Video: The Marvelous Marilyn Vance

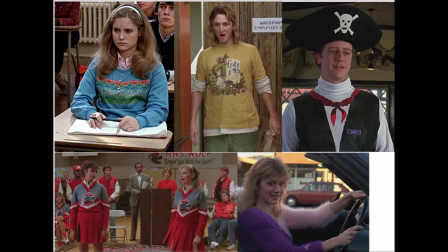(4:05)
other memorable outfits that maryland put together are stacy's blue sweater with pink and green embroidery the ochre colt 45 t-shirt worn by sean penn as spicoli and judge reinhold's character brad in a pirate outfit for a seafood
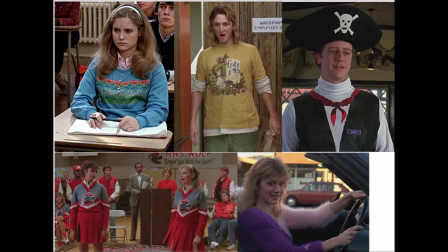(4:22)
restaurant and this pink and violet cashmere sweater that was popular in the early 80s
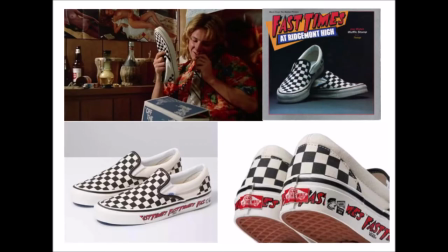(4:28)
another item that became popular was the checkered shoes spicoli hits his face with one of the shoes. The checkered shoes were used in the advertising and they became a signature footwear of the 1980s. Fast Times was a huge hit when released and Marilyn was in big demand.
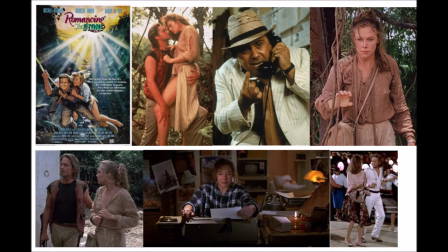(4:48)
In 1983, Marilyn started work on romancing the stone. The story followed the romance between Joan Wilder, played by Kathleen Turner, who played a romance novelist, receives a map from her murdered brother-in-law and learns her sister has been kidnapped in Cartagena,
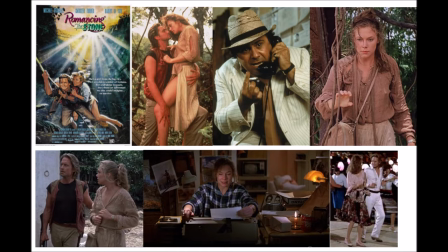(5:08)
Colombia and insists the help of Jack Colton. Both find a large emerald called the El Corazon. Romancing the Stone is a movie that is a lesson in distressing wardrobe. Joan Wilder shows up in a country in clothes that are not suited for the climate and they become
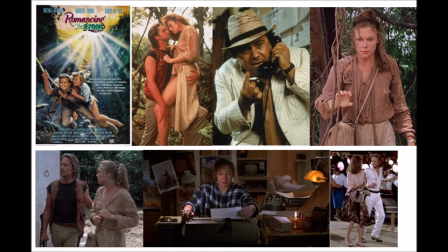(5:27)
dirtier and ragged as she endures the elements like rainstorms and mudslides.
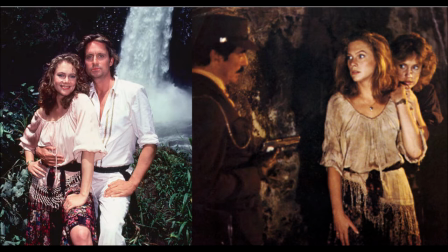(5:33)
One outfit that Joan purchases is a peasant blouse and skirt that beautifully represents the culture of Columbia, and it too becomes ragged and worn as they are pursued by gangsters wanting the El Corazon. In my opinion, the dress becomes more interesting as it gets more worn down.
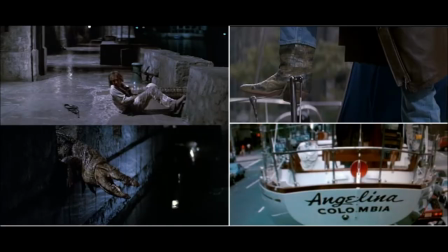(5:52)
Another item of wardrobe that was essential to the story, albeit briefly, wear Jack's boots at the end of the film. Previously, a crocodile swallows the El Corazon and Jack pursues and captures the reptile, then fashioning a pair of crocodile boots after retrieving the stone.
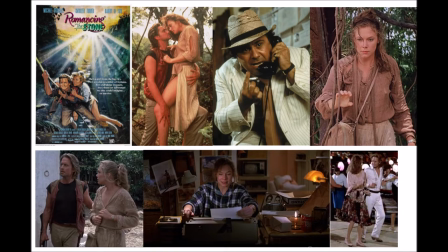(6:12)
Romancing the Stone was one of the biggest hits of 1984, and this was just the beginning for Marilyn.
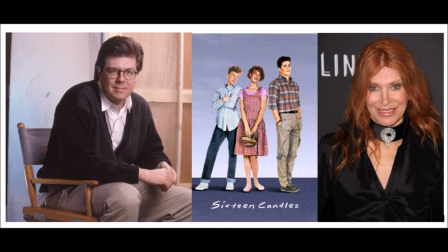(6:19)
When Marilyn Vance met John Hughes, there was an instant connection he wanted her to design 16 candles but maryland couldn't because she was working on romancing the
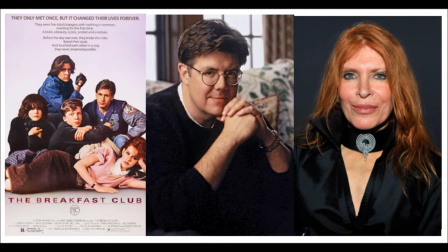(6:30)
stone when the breakfast club was given the green light hughes immediately recruited
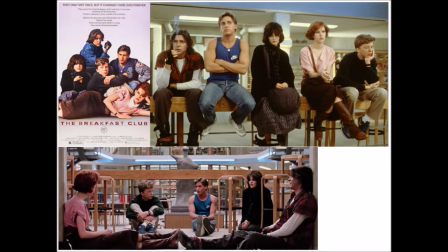(6:35)
maryland to dress a brain an athlete a basket case a princess and a criminal the breakfast club was the official debut of the brat pack starring anthony michael hall judd nelson Emilio Estevez,
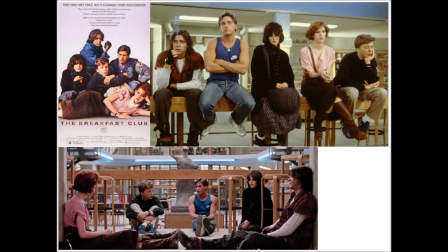(6:49)
Molly Ringwald, and Ali Sheedy. The film is set in a high school library on a Saturday morning where five students are in detention. The five characters couldn't be more different, and their clothes reflect this.
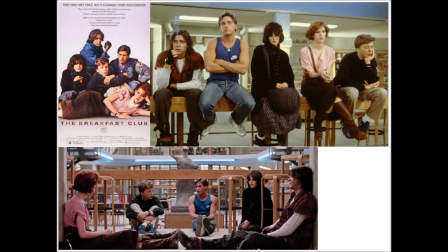(7:03)
Andrew the athlete wears a leather jacket, muscle shirts, jeans, and sneakers. Brian the brain, a black sweater and khakis. John the criminal, a trench coat, red flannel shirt, white long-sleeved undershirt,
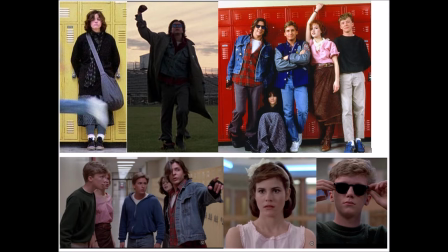(7:16)
work pants, and combat boots claire the princess in a pink top and a brown textured skirt with a pair of expensive brown leather boots allison the basket case wears dark shapeless clothes that hides everything about her though different these five
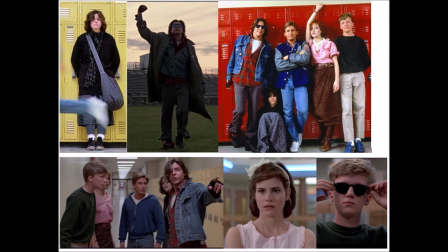(7:34)
students learn they have more in common than they think they do the breakfast club was another hit for maryland and it was the beginning of a successful collaboration of Hughes and Vance.
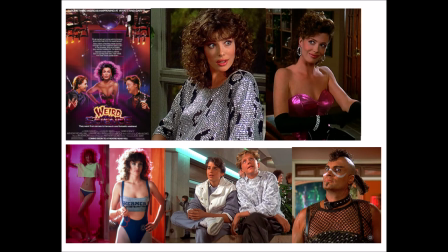(7:44)
Weird Science, the second Hughes-Vance film, was about two teens played by Anthony Michael Hall and Elon Mitchell Smith. Create the perfect woman named Lisa played by the gorgeous Kelly LeBrock.